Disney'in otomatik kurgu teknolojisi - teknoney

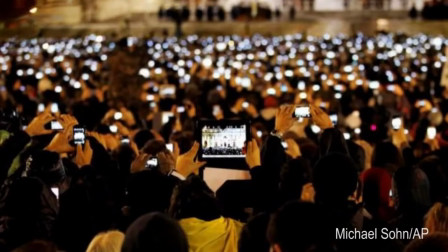[0:02]
Cameras are now socially immersed in our day-to-day lives in the form of cell phones, pocket-sized camcorders, and wearable cameras.
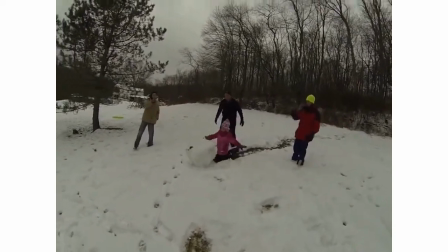[0:09]
These cameras capture our social activities with friends and family. This video captures a girl building a snowman with her parents.
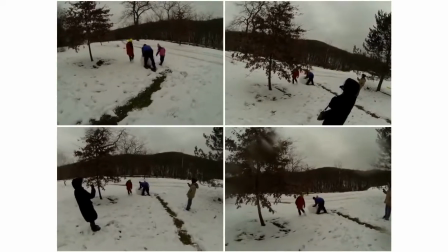[0:19]
Increasingly, these kinds of scenes are captured by several cameras held by other friends or family in attendance.
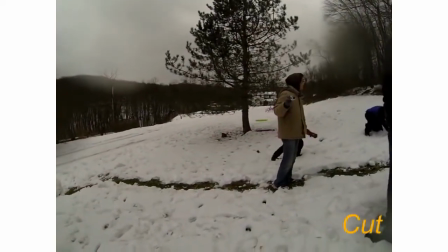[0:25]
In this paper, we present a method that automatically cuts between cameras to produce a single video that captures the activity in the scene.
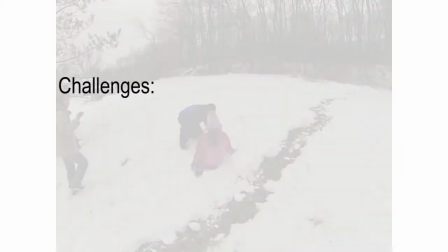[0:33]
The core challenge lies in defining a computable measure of the content of the event
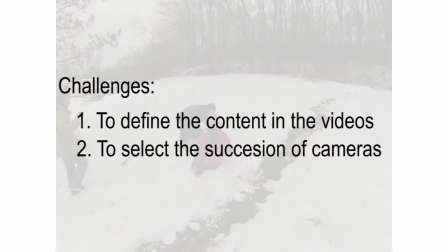[0:38]
and using it to define the precise succession of cameras to capture the action in the scene. We use joint attention to define the content of an event.
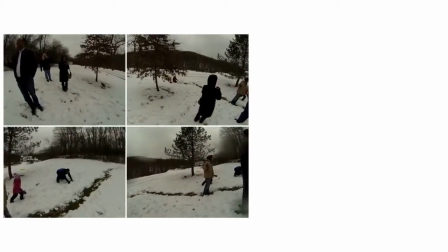[0:48]
Here, 3 cameras follow the girl up the hill, and 1 remains focused on the mother.
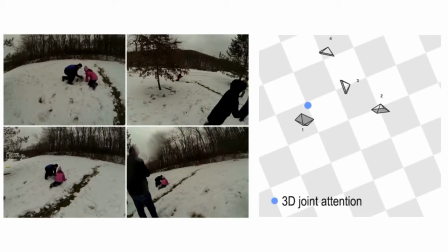[0:53]
By estimating the 3D camera motion of each videographer, we can identify the area in the scene that the videographers are paying the most attention to. We use this 3D location of joint attention as a proxy for the content in the scene.
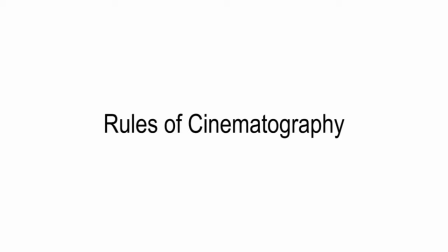[1:07]
In conjunction with joint attention, we use rules of cinematography to define valid cuts between cameras.
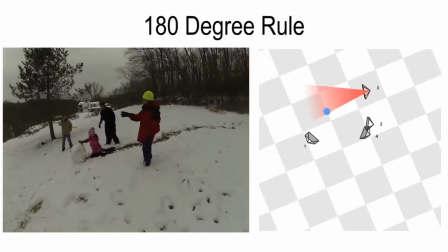[1:14]
The 180-degree rule prevents the camera from crossing the line of action.
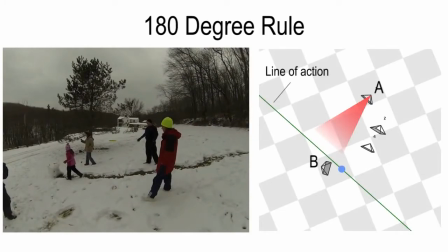[1:19]
Here, the trajectory of the snowball forms the line of action.
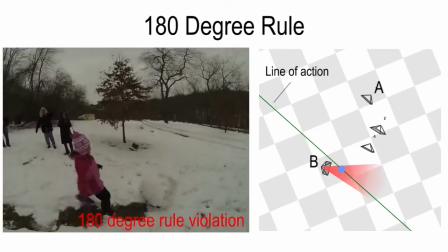[1:23]
The transition from camera A to camera B is confusing, as the motion of the snowball appears to reverse.
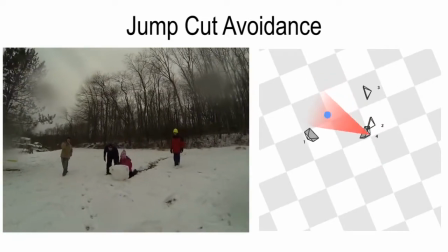[1:29]
A jump cut involves a cut between nearby cameras, resulting in the appearance of jerky camera motion rather than a cut between cameras.
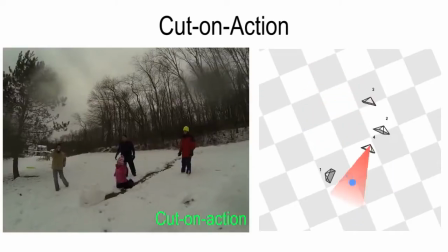[1:37]
The cut-on action condition produces the impression of continuity by cutting between cameras at moments of activity.
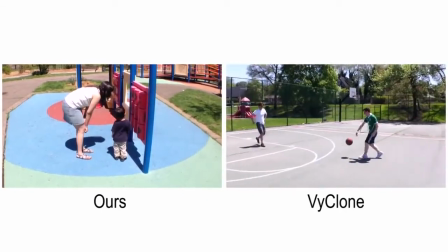[1:46]
In this example, there are 2 distinct activities occurring within the same area.
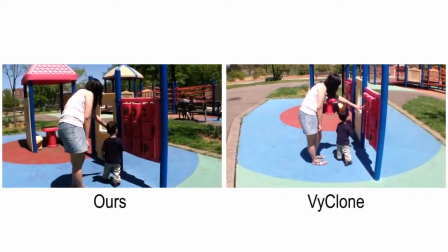[1:51]
In one subgroup, a few friends are playing basketball, and just outside the court, a woman is entertaining a child.
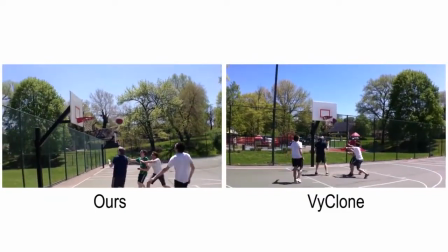[1:57]
Viclone, a commercial software, appears to cut randomly between the 2 storylines.
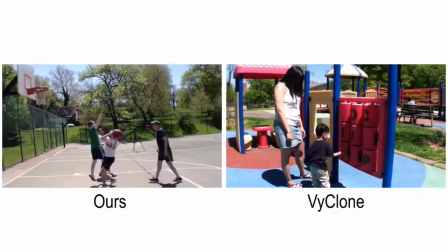[2:03]
In contrast, our method correctly separates the 2 activities and shows them in succession, producing a more coherent result.
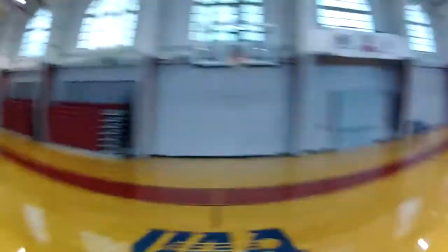[2:11]
In this example, a group of friends play a game of basketball. They all wear head-mounted cameras while playing.
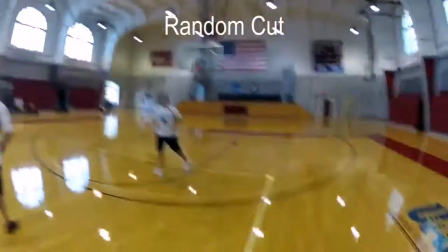[2:18]
Simply cutting between cameras randomly at predefined intervals produces a video that frequently loses a view of the basketball and therefore the action.
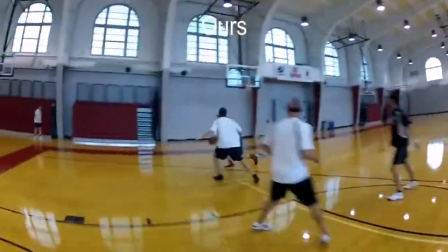[2:26]
In contrast, our approach consistently selects views that coincide with the action,
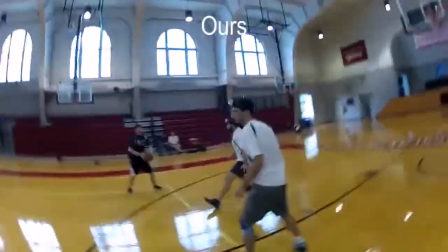[2:31]
leveraging the fact that, in consensus, players naturally fixate on the action.
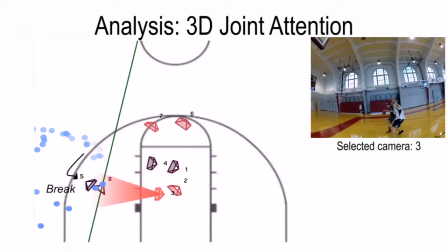[2:36]
Here, the 3D joint attention captures the quick break, the long pass,
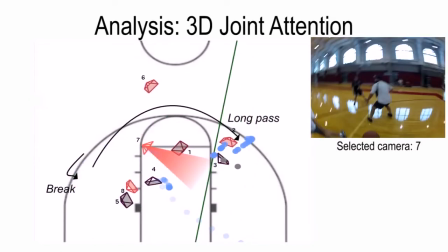[2:46]
and the short return as well.
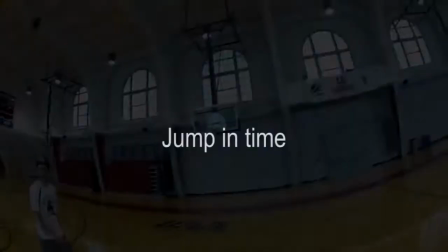[2:50]
The algorithm automatically identifies the post-basket dribbling as a good area to remove, and we fade directly into the next attack of the white team.
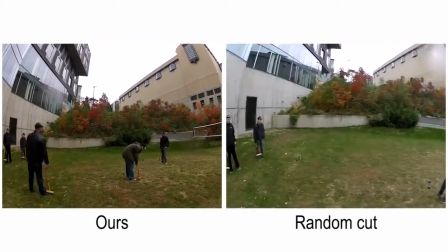[3:00]
A group plays croquet. Here we show our result next to an output that uses cuts to random cameras at fixed intervals.
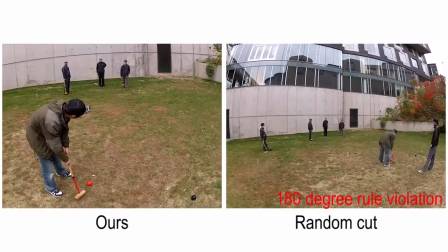[3:07]
The 180-degree rule is immediately violated by the random cut.
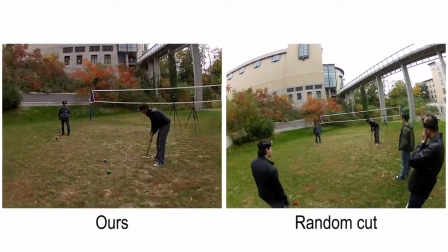[3:12]
The precise selection of when to cut is critical to give the impression of continuous time.
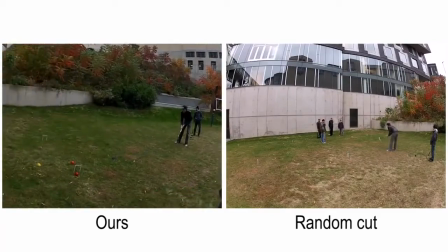[3:16]
Our method respects the rules and times the cut precisely on the action.
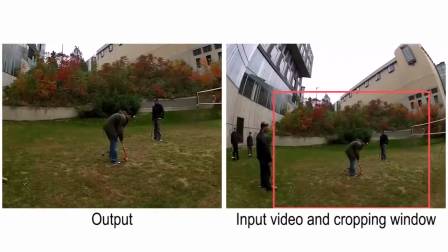[3:22]
Our algorithm automatically chooses an appropriate level of zoom within each view to
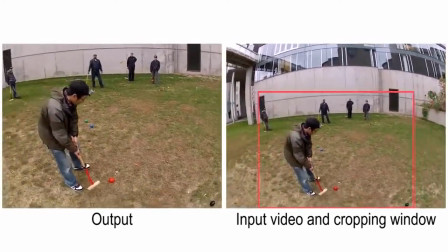[3:27]
allow tight shots of the action and switches between levels of zoom to provide shot diversity.
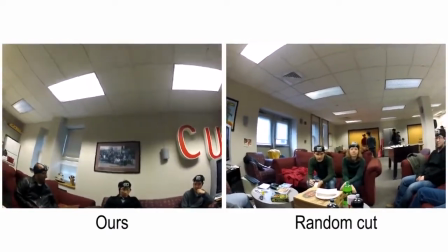[3:33]
In this example, the scene has several people socializing in different subgroups.
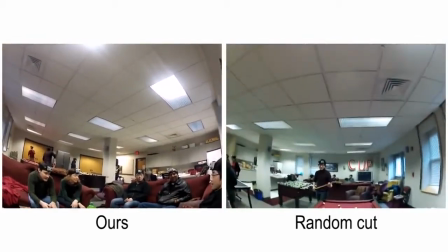[3:39]
Our algorithm selects camera transitions within subgroups to maintain continuity, whereas the random cut switches abruptly across subgroups.
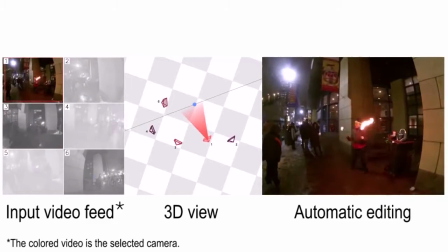[3:48]
A busker performs her fire-eating act.
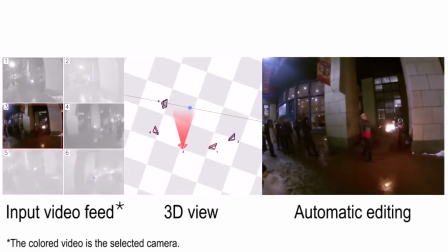[3:52]
Our algorithm cuts between views to keep the video interesting, while avoiding jump cuts and violating the 180-degree rule.
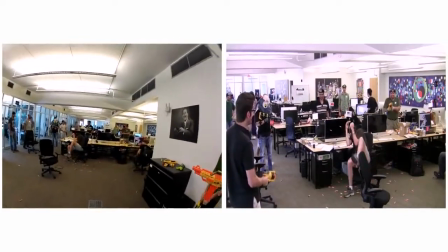[3:59]
Here are 2 cuts side by side, one using our approach and another by a professional editor.